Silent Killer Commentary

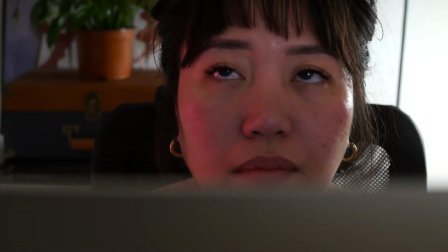So I made do.
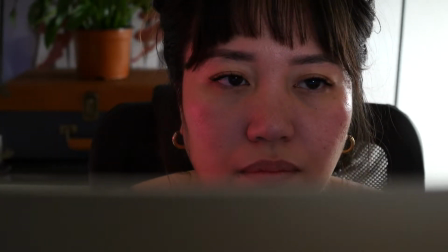The panning shot and the close up of the actor, I tried my best again to make it feel like we were in a tight space with her.
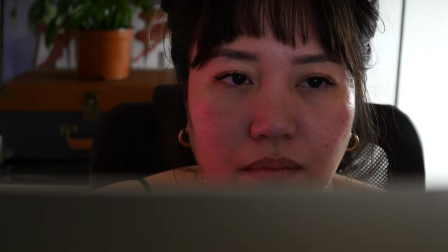So the only thing in focus is her, while the foreground and background is just like sandwiching her.
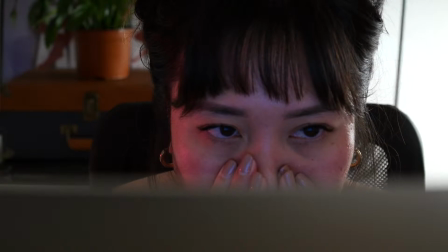I just wanted the audience to feel like claustrophobic and anxious for this particular scene.
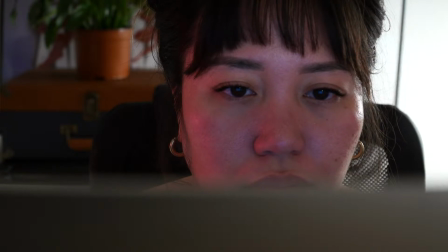And then lighting, I set
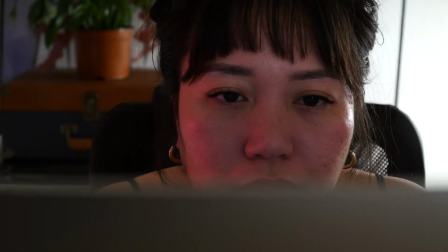a small light with a red filter on it coming off of her right side of the face for a little, depth to her inner thoughts.
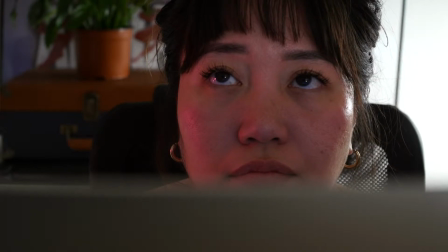So it just creates some sort of anxiety in request for any relationship, pretty much.
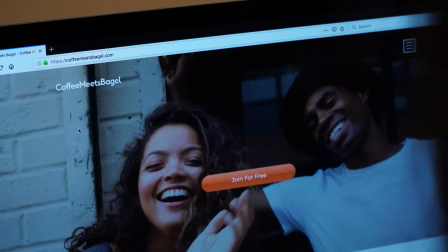In this scene, it's an emotional one.
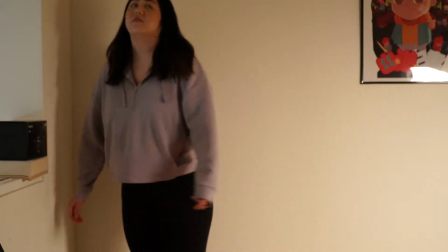It's where she's feeling like a ton of emotions being like crashed into her.
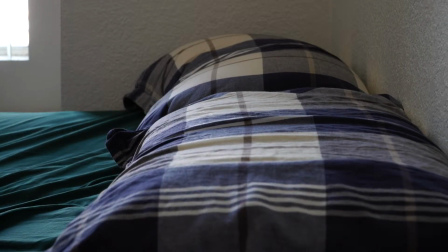So there's always like a push or pull kind of reaction and some sort of anxiousness, like she doesn't know what to expect.
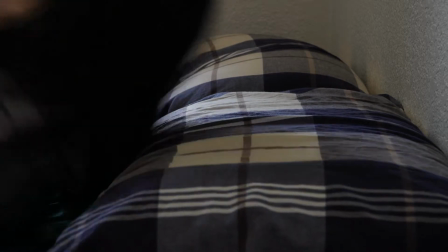And it was fun too, directing my actor for this part.
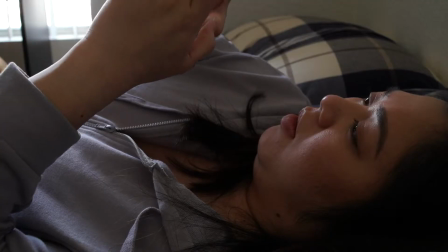I gave her, some advice on body movement and fidget or fidgetiness with her hands,
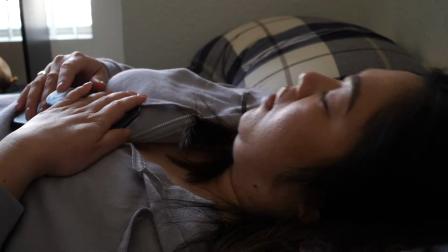and like she made it her own, and it was a great performance on her end, which I really enjoyed.
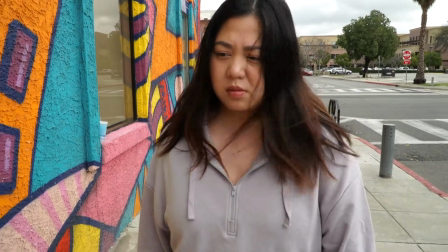All right, so right here, my music choice was pretty simple.
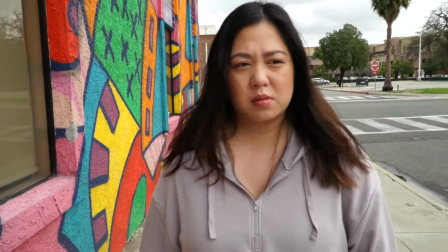I wanted something mellow and smooth, and something you can kind of,
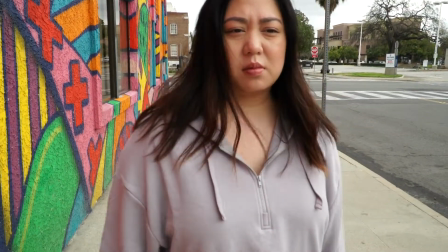flow along with. It's very it's an instrumental.
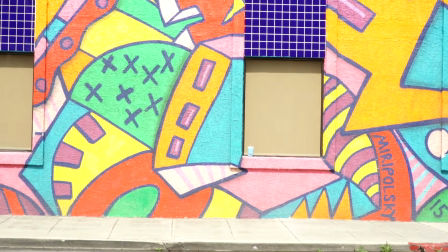It has sort of a soulful hip hop vibe to it,
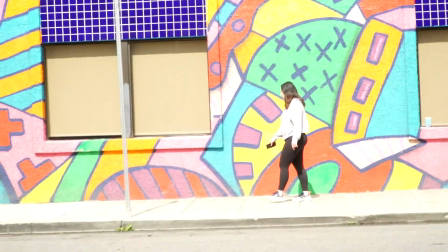but once you attach that to her emotions, you kind of get taken along with her for the ride.
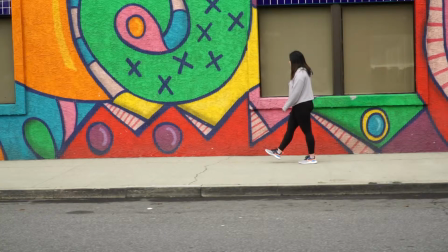So it's sort of like that feeling when you hear like a track or a song that you love, like on repeat all the time. So you kind of just surrender yourself to it. So that feeling, I kind of wanted to translate what she's going through throughout the entire scene until the end.
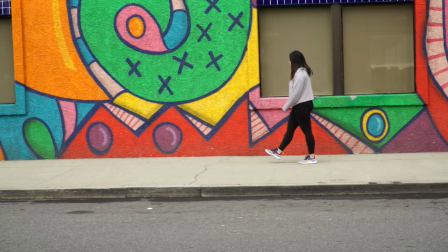And also, again, I think she, played that part wonderfully.
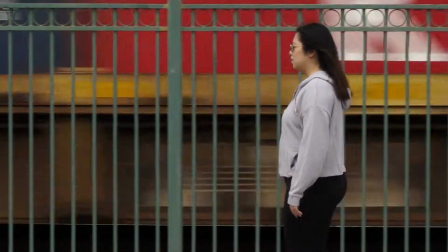This last scene was one of my favorite shots to take,
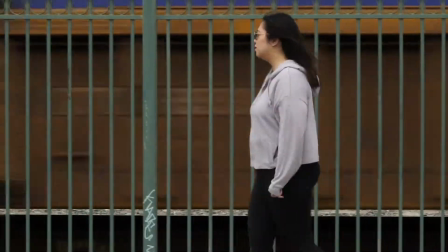and it was a completely happy accident, and I was very lucky enough for the train to pass by to get that shot that I wanted.
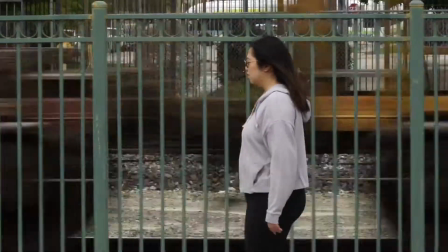I knew that they had trains that passed by, but I didn't know what time of day.
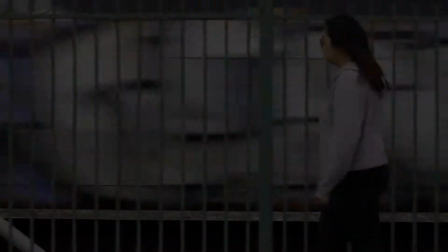So fortunately, I got the shot. I was really happy with it.
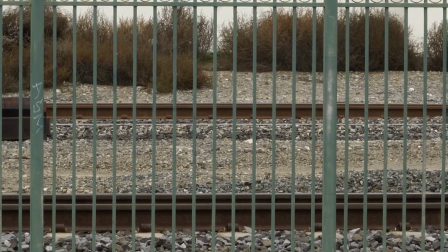But the only problem with that was my audio wasn't adjusted accordingly,
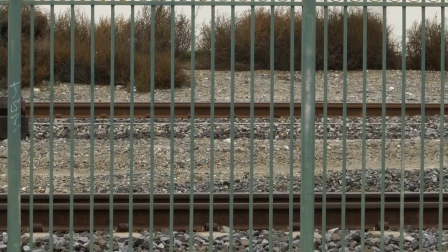so the audio is like completely blown out. Like the sound of the train passing by and like the rails grinding.
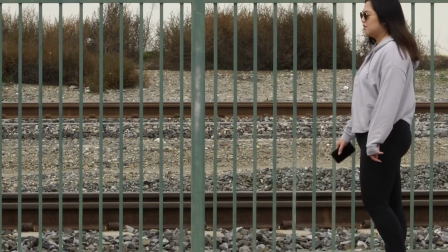Oh man, it was pretty bad.
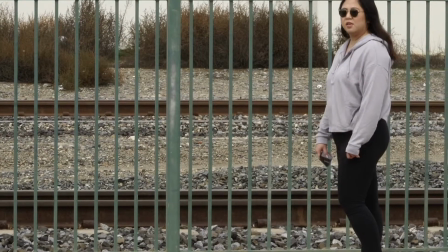So I couldn't salvage the audio, but it still worked out great.
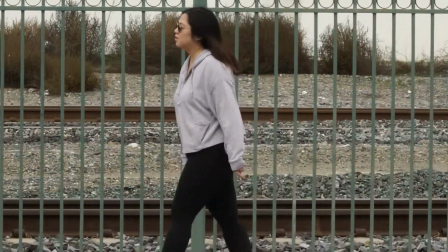I just took out the audio and then just put really chill music over it, so it made the story,
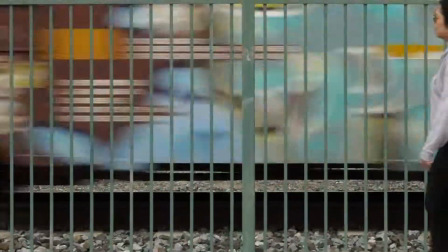connect all the way till the end. And as for the ending, it's open to interpretation.
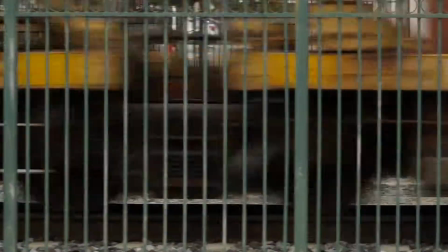I wanted it to be a little ambiguous, of course, but just keep in mind that in the end, she's still moving forward. That's pretty much it. Again, my name is Tim Meneses, and I hope you guys enjoyed my commentary. Bye.